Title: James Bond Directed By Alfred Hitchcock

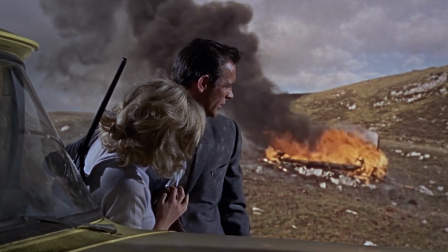I'd say one of their aircraft is missing.
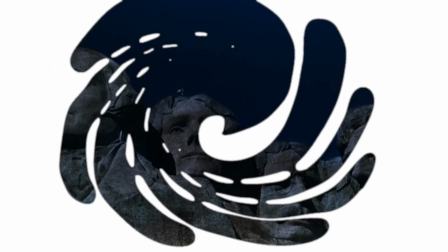The first idea cooked up for the 1959 classic North by Northwest was this, a chase sequence set atop Mount Rushmore.
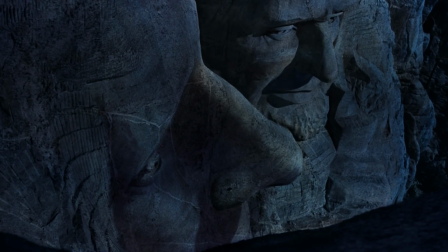What do we do? Climb down. We can't. Here they come, we have no choice.
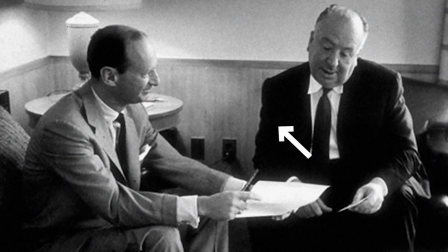Alfred Hitchcock and screenwriter Ernest Lehman had been sitting around after scrapping another project that they were supposed to be working on for MGM,
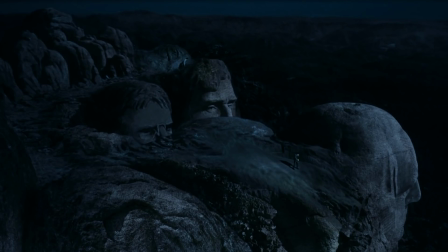when Hitch said that the scene was an action sequence he'd always wanted to put in one of his movies. Lehman latched onto the idea, a slew of ideas followed,
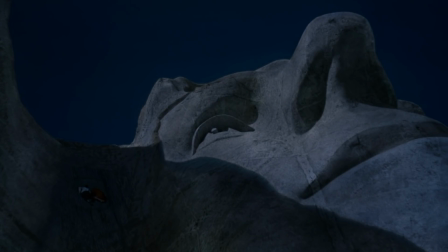and North by Northwest was pieced together by a method of jigsaw-style writing, where the two worked backwards.
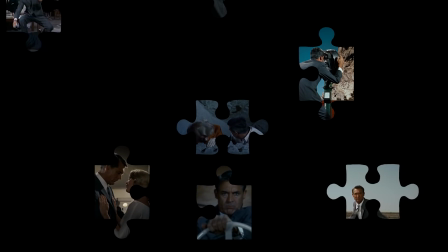First, spitballing a number of big set pieces and visuals they wanted to see, and then devising a narrative that would connect each of those events together.
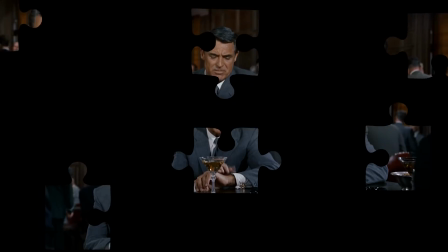In this case, the story of a Madison Avenue ad exec played by Cary Grant who's chased halfway across
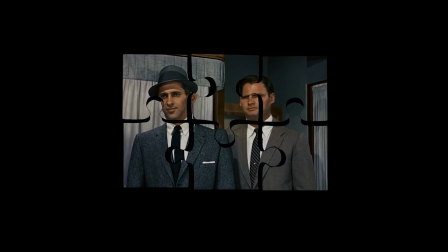the U.S. by a nefarious spy ring after being mistaken for a fictitious secret agent. And in the process, they inadvertently created the first James Bond film.
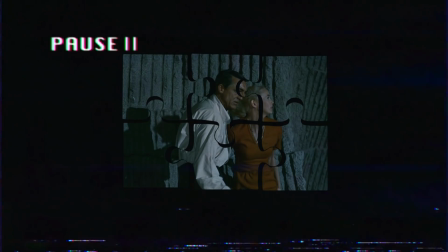Well, okay, not quite.
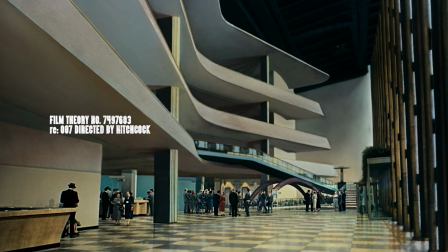There's a fun theory, though, that you may have heard of before that posits North by Northwest as a kind of prototype film for the Bond series,
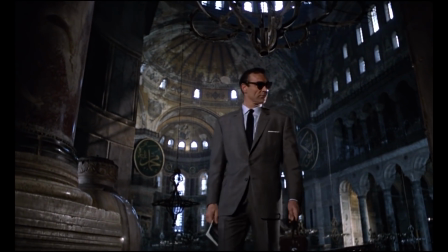the early Sean Connery entries in particular, establishing elements that they would pick up and run with just a few years later.
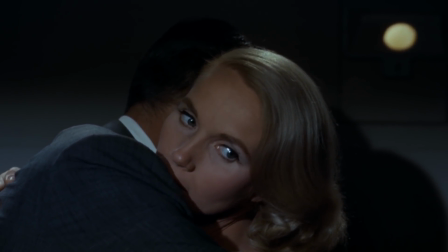And it's not too difficult to see. If you were to watch North alongside any of them, it would feel pretty in step.
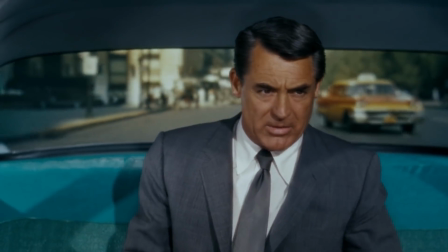A kind of sibling film, if you will, even beyond From Russia With Love's homage to the famous Crapduster chase sequence.
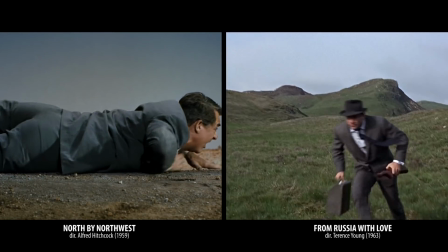So many of the same plot ingredients can be found in both. things like Cold War paranoia, unimportant MacGuffins,
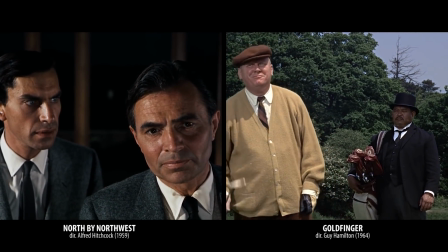charming megalomaniacs accompanied by sinister henchmen, and an irresistibly sultry tete-a-tete between the leads.
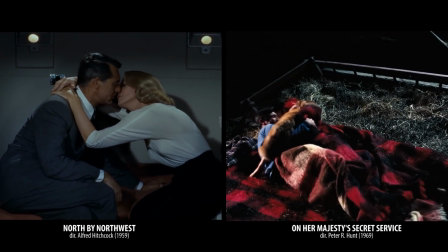It's not new year yet.
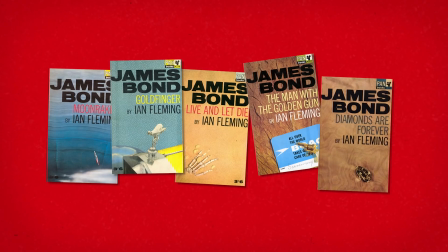But even before the Bond movies, Ian Fleming was essentially telling the same kind of story on paper that Hitchcock was telling on screen.
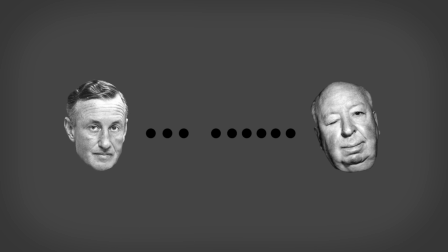They were complementary storytellers, really, trafficking in similar genre territories who imbued their narratives with a similar sense of speed. Critic and future 007 writer himself, Raymond Benson,
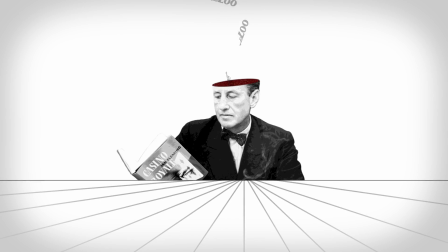has talked about the method Fleming used to end his chapters with a sense of urgency, something Benson dubbed the Fleming's sweep. The odds were on Bond's side, but now it was Le Chiffre who looked across into Bond's eyes and hardly glanced at the card as he flicked it face upwards on the table. It was, unnecessarily, the best, a four, giving the bank a count of nine. He had won, almost slowing up. Bond was beaten and cleaned out.
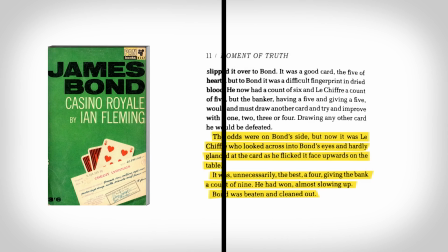An ending like this, one that's often smack dab in the middle of the action, hooks the reader and sweeps them immediately into the next chapter.
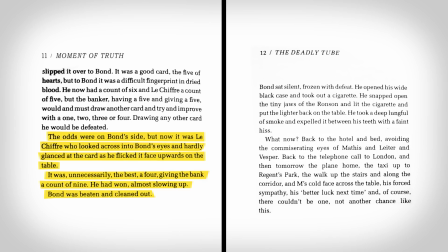It's a cliffhanger, more or less, that spurs the action forward.
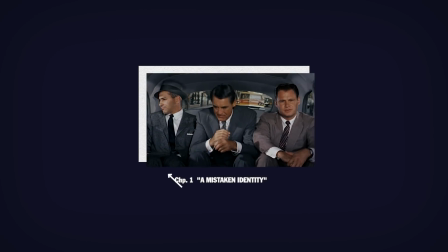And if there's a cinematic equivalent of that kind of technique, then Alfred Hitchcock was surely a master of it.
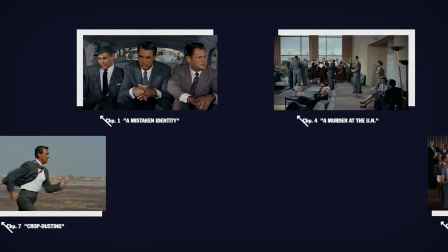A movie like North by Northwest is really a film of individual episodes, a series of short stories strung together.
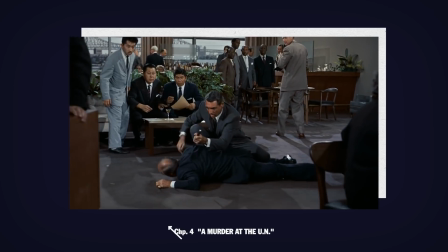Take this early one here at the United Nations. that climaxes in a trifecta of mistaken identity,
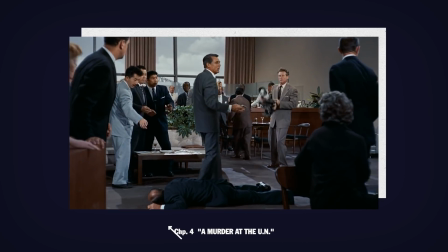murder, and Roger Thornhill being framed for a crime he didn't commit,
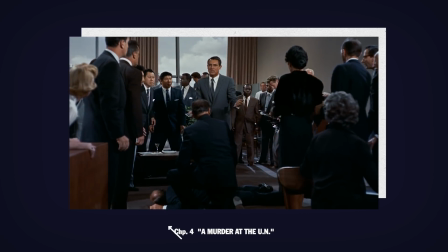and then ends almost as abruptly as the murder itself is committed,
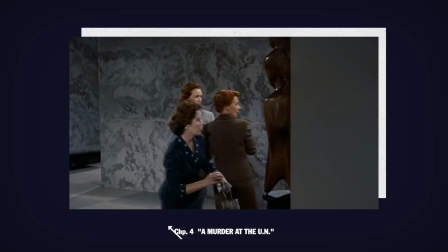the audience, like Roger, hurled forward into the next chapter, cutting away almost immediately after the stakes have been raised.
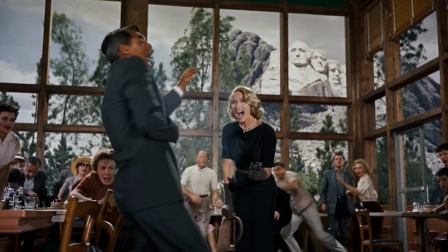And Hitch does this a number of times throughout North by Northwest, building up individual sequences to climax,
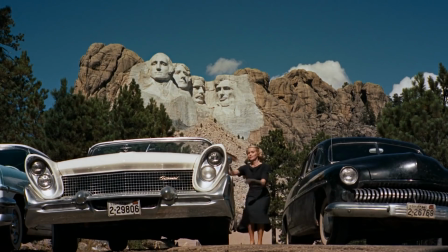and then sweeping us straight on through to the next chapter, often without necessarily showing the pieces in between,
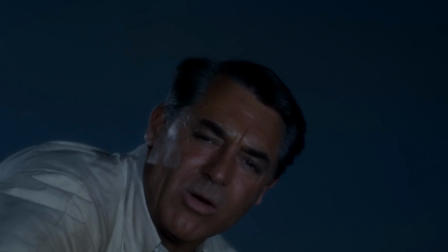going so far even to make a joke out of the very formula within the film's final scene.
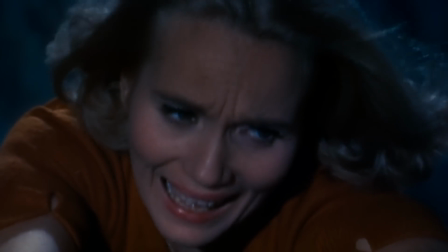Come on, I've got you. Up. I can't make it. Yes, you can.
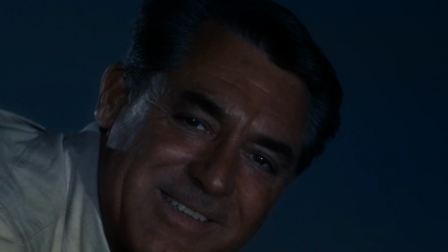Come on. Plug it. Come along, Mrs. Thornhill.
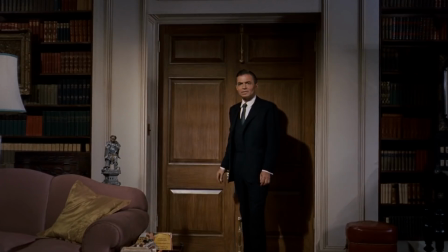It's no wonder, really, that a friend of Ian Fleming's urged him to see North by Northwest when they were trying to bring the Bond films to the screen.